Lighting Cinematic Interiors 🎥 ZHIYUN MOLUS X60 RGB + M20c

We're gonna do two movie style lighting setups. One night, one day, same room.
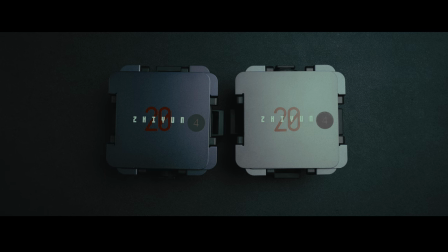[0:05]
No lights over 100 watts. Now this video is not sponsored but I was sent two M20 lights from Zhiyun as well as the new X60 RGB light.
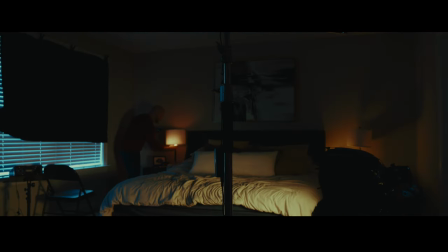[0:14]
I thought it'd be a great opportunity to walk you through two narrative lighting setups. Just very sort of raw.
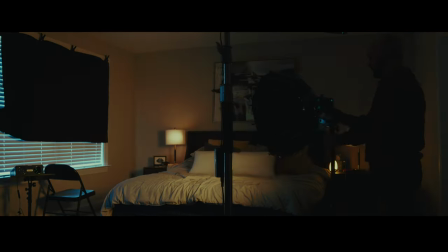[0:20]
You being able to hear my thought processes as I tweak, as I adjust, and as I make choices and to see why I'm making choices.
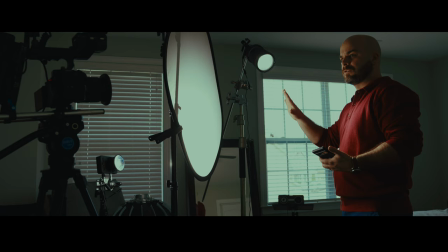[0:27]
But I wanted to limit myself to using only the lights that Jiyun sent me. We're gonna try them out, we're gonna see what their best use cases are, and we are going to push them to their limits. First things first, I like to set up sort of the ambiance of the room.
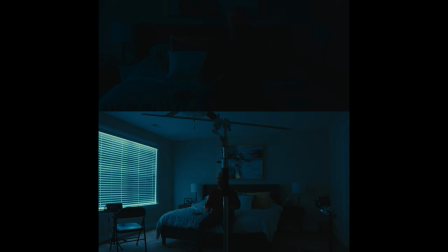[0:44]
So whatever level I want my shadows and my room contrast ratio to be at, I set that first. So right now I'm at 180th of a shutter because I just don't want to use ND right now. I'm at ISO 160, 3400 Kelvin because I want it to be cool,
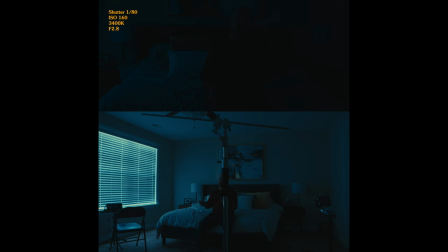[1:00]
ambient light to be cool, and then I want still a little bit of warmth from some lamps. So we're going to do sort of a heightened, moody, almost euphoria type look here. I want to use the light from Zhiyun, so I'm going to black out as much of this as I can. I've got these like suction cup blackout curtain things for babies. Let's use clamps.
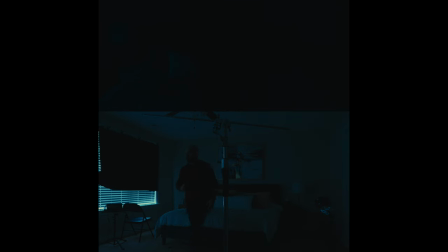[1:26]
Okay, that is good enough for me. Now I'm going to add this UN light just to get sort of a room ambiance. I've got this little silicon diffusion bulb thing on it just to get a little bit softer, less harsh light bouncing off the ceiling here.
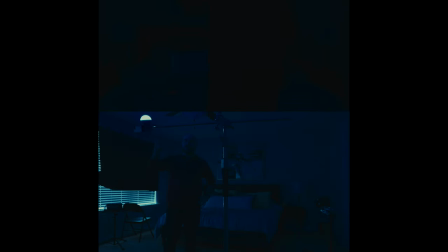[1:43]
So I've got it set to sort of a blue temperature here. We're probably going to to adjust a little bit. There we go. Okay, so you can see here, we've got a little more ambiance in the room. It's not like realistic per se, and it doesn't really look like what real moonlight looks like, but it's going to be sort of a cool stylized effect. On to the next. Let's set up our key light.
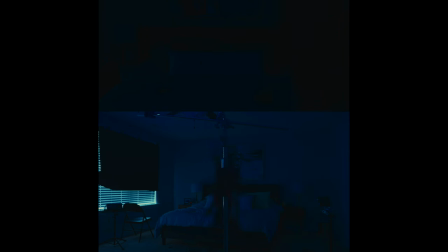[2:07]
I have the Zhiyun Molis X100 over here, keeping that Zhiyun family today. So let's first turn on our practical lights just so we can get a little bit of motivation for the warm light that I'm setting up over here. So I've got this like alarm clock lamp here. And I'm just going to use that.
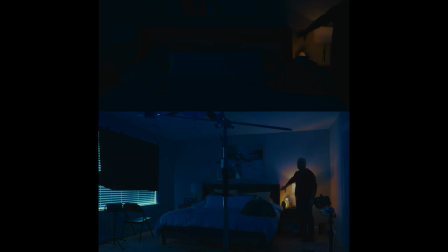[2:27]
I'm going to turn it so it's sort of bouncing off the wall a little bit here. Not too much. Let me turn this guy off. The reason I'm not doing that real lamp is it's just very finicky. It's one of these touch lamps and it just is terrible.
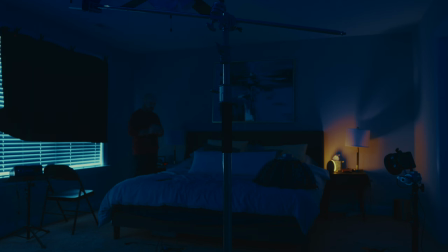[2:39]
The nice thing here is this touch lamp doesn't work at all. And so I'm going to be using one of the M20s from Zhiyun.
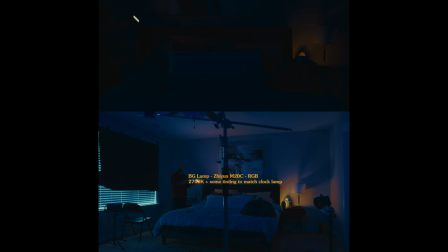[2:47]
And I've got it dialed into about the same sort of orangeness as that alarm clock lamp. And the nice thing is this has magnets on the back of it. So I can literally just plop it in there like it's a lamp, which is pretty insane design. I totally forgot that. And then I was setting it up and I was like, oh, wait, I can just use this.
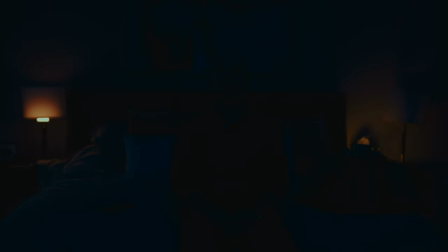[3:09]
So here's where we're at now. Again, you notice I haven't set up my key light even yet. I'm just trying to get levels of the room where I want them and to a
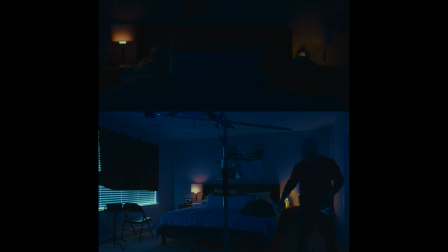[3:19]
state that's looking good for me because it's easy to add light. Like if we want to bring up the levels of the room, it's very easy to do that. It's not so easy to subtract light. You know, that's why sound stages are pitch black because you can bring in light very easily, but subtracting light,
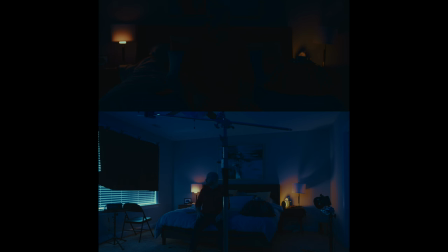[3:36]
you you need blackout curtains and stuff like that which I don't really have more of so yeah it's easier to just start dark and then almost paint with light on a black canvas that's how I like to do it at least and then the other thing is that if you start with sort of all the lights on all the lights that you have in
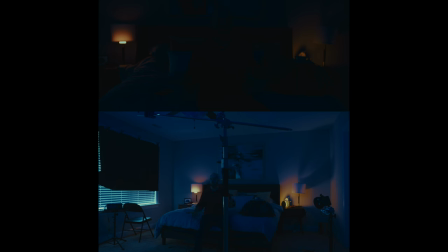[3:52]
mind it's harder to problem solve the variables like if one light is spilling too much it's you're good you got to be kidding me that's the thing about these jeans I'll be honest I like that they have a battery option but the batteries only last like an hour hour and a half.